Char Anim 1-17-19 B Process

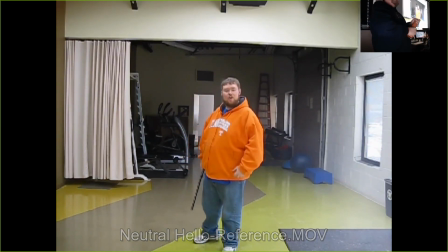4:05 But I'm like, if school's not for like learning new stuff, then I don't know what it's for. So again, what I'm doing here in this is I am trying to get into the head of Gajimata.
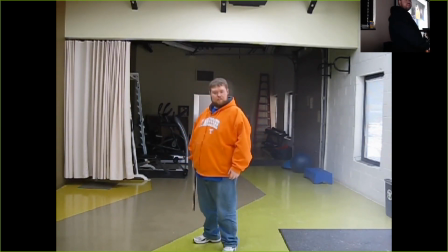4:19 He's the leader of Indonesia, or he was the leader of Indonesia, and he was very revered. So Gajimata was somebody like you couldn't be flippant about the way you treated this character. Like still to this day, people have statues of him all over Indonesia.
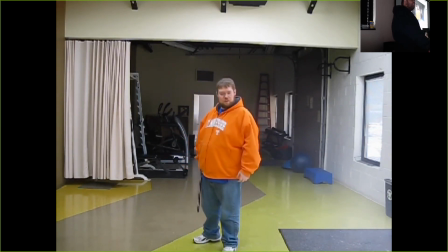4:39 So he needed to be like strong, but at the same time like kind of positive, I guess, like kind of noble.
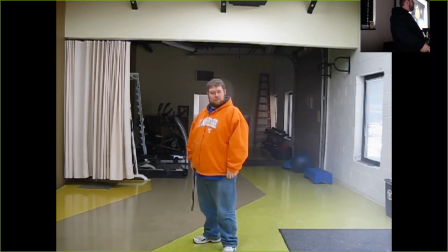4:51 So I just wanted to have a little bit of motion in that, so I had him do a single step forward and a sort of a small welcoming hand gesture. It should feel strong, but it should also be like, come on in and have some tea or have some whatever I'm making, whatever.
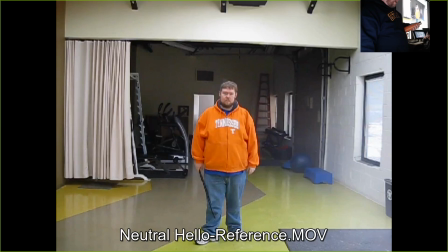5:08 So I shot two different, actually how I shot this is I set up my camera and shot for probably 10 minutes of me saying Baguio over and over again in different ways. I settled on these two. These were the two that I thought got the performance the best.
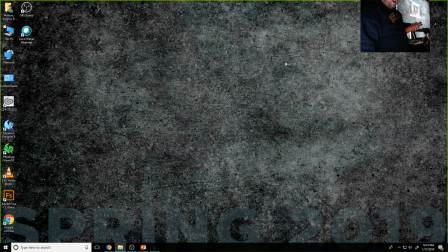5:24 From there, we go to blocking. So, open with, let me set this to the,
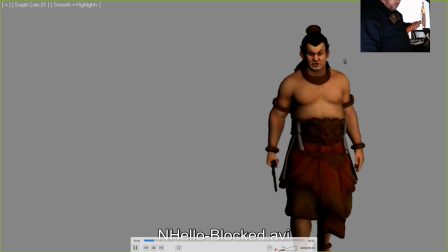5:43 so, here's Baguio again.
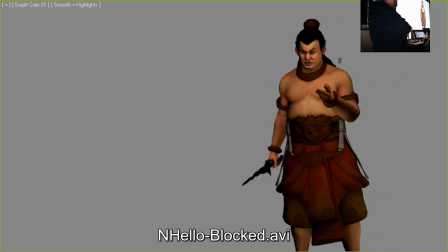5:48 Baguio.
So you'll see that what I'm looking for here is key poses.
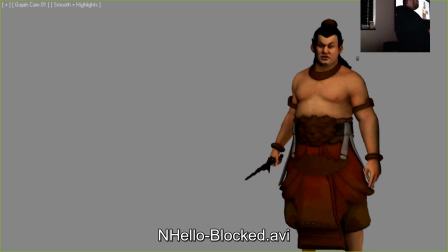5:54 Right? So we just got through talking about poses. I'm looking for the most important ones from my reference, and then I'm exaggerating them. And then I'm exaggerating them enough to where they are clear on this character.
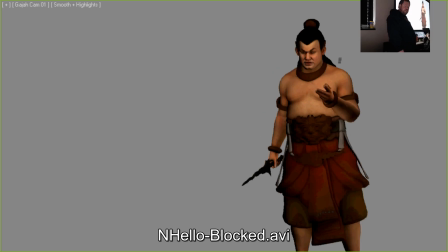6:12 Like the little things like the clothes he's wearing is different than the clothes I was wearing.
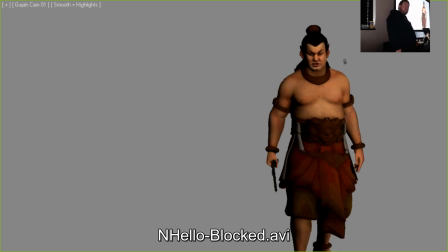6:21 Like our build is
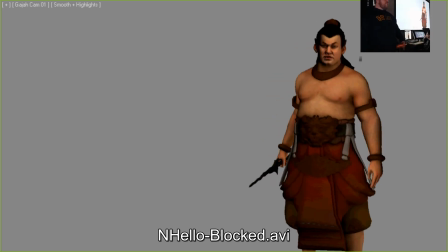6:25 close-ish, so like that was nice. But like sometimes that's not the case. Sometimes I'm animating like tiny middle-aged women, right?
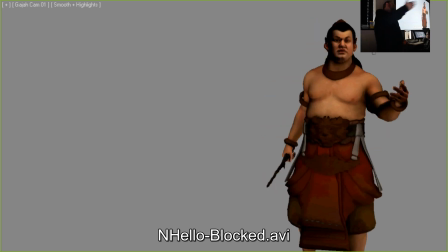6:35 Like and you have to still be able to extrapolate pose information from your reference and apply that to this character, right?
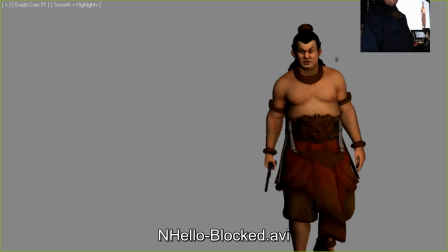6:44 And so again, I'm finding just the most important poses. I don't have an example of the breakdown pass in this,
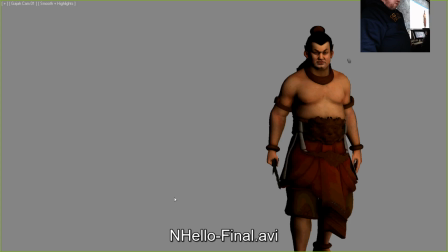6:51 but you'll get to see sort of the polished version of this, sort of the final animation with everything in there.
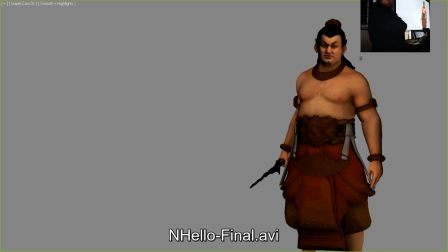6:58 So thinking of overlapping action, thinking of follow through, thinking of arcs, thinking of lead and follow, and a lot more work making sure that I'm able to transition from each of those key poses to the next in an appealing way.
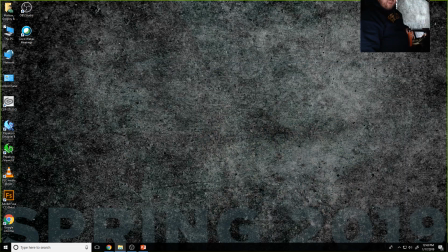7:14 And of course, the final version of this in the game engine actually still looks a little bit different as well, because it now has final lighting and stuff like that on it.
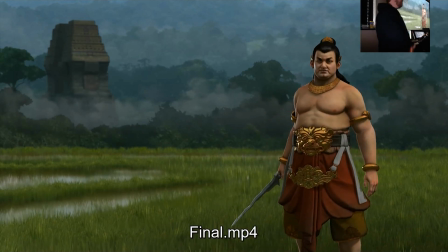7:30 So little things like the shadows in the mouth read differently now. So that's something else that's important to realize, is that your render does stuff to your animation as well. I will say, like some of the garment simulation stuff, the belt and the sash and everything, that wasn't done by me.
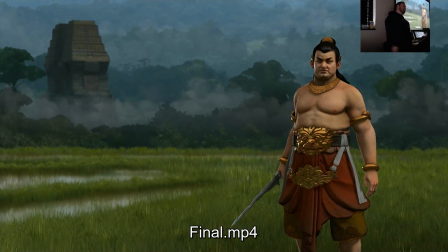7:48 That was probably Aaron Anderson who did simulation inside of. We were doing it in 3D Studio Max, and then kicked that out to the game engine. So they would send you this model rig, and then you would animate your pieces and send that to the next person involved, and send it back to the company.